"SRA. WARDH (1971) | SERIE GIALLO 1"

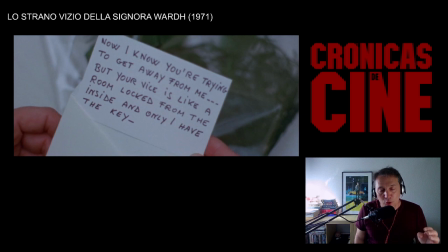Esta frase servirá como título a otra película de Sergio Martino Tu vicio es una habitación cerrada y solo yo tengo la llave La verdad es que la frase mola un montón Es como la frase del principio de Freud,
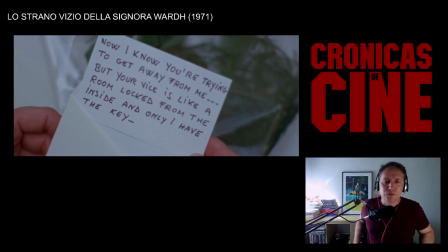no viene a decir nada Pero sí, no dice nada, pero sí, es perfecta Eso es el diálogo
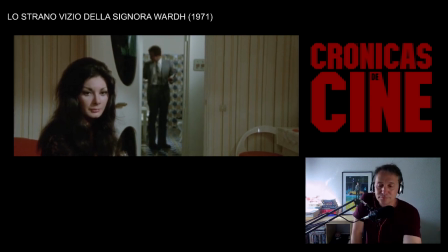Otro cuadro magnífico anónimo anónimo, sí, anónimo veneciano, y es verdad que es anónima pero ella sabe quién es el remitente no tiene mucho sentido que engañe a su marido con respecto a ese remitente sin embargo
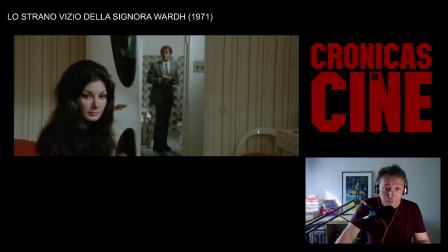ella acaba de serle infiel a su marido con George entonces, de esa manera vemos que ella ha entrado en una espiral de engaños que la separa físicamente de su marido y de hecho vemos que ella está
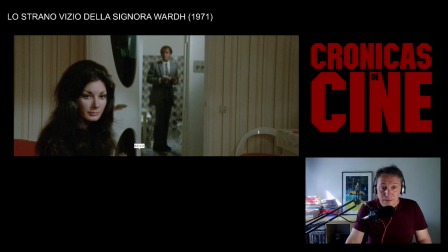separada de Neil a través de una barrera física. En este caso Neil está ahí acotado, separado totalmente de ella en cuanto a distancia focal,
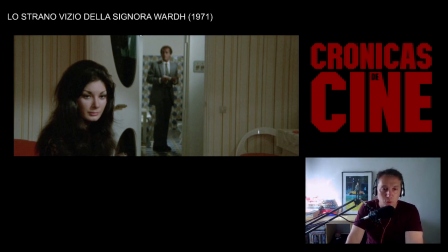en cuanto a iluminación, en cuanto a situación, en cuanto a todo. Están separados por una barrera
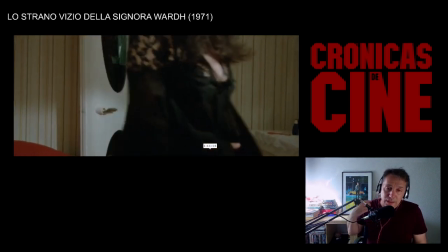No es lógico que ella le oculte el remitente de esa carta Pero sí tiene un sentido emocional
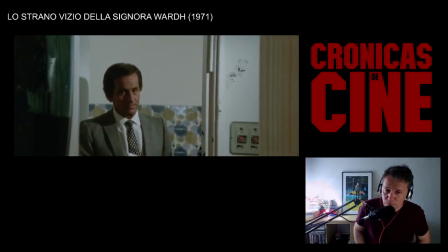Y ahí el marido se queda un poco como diciendo ¿Qué pasa aquí?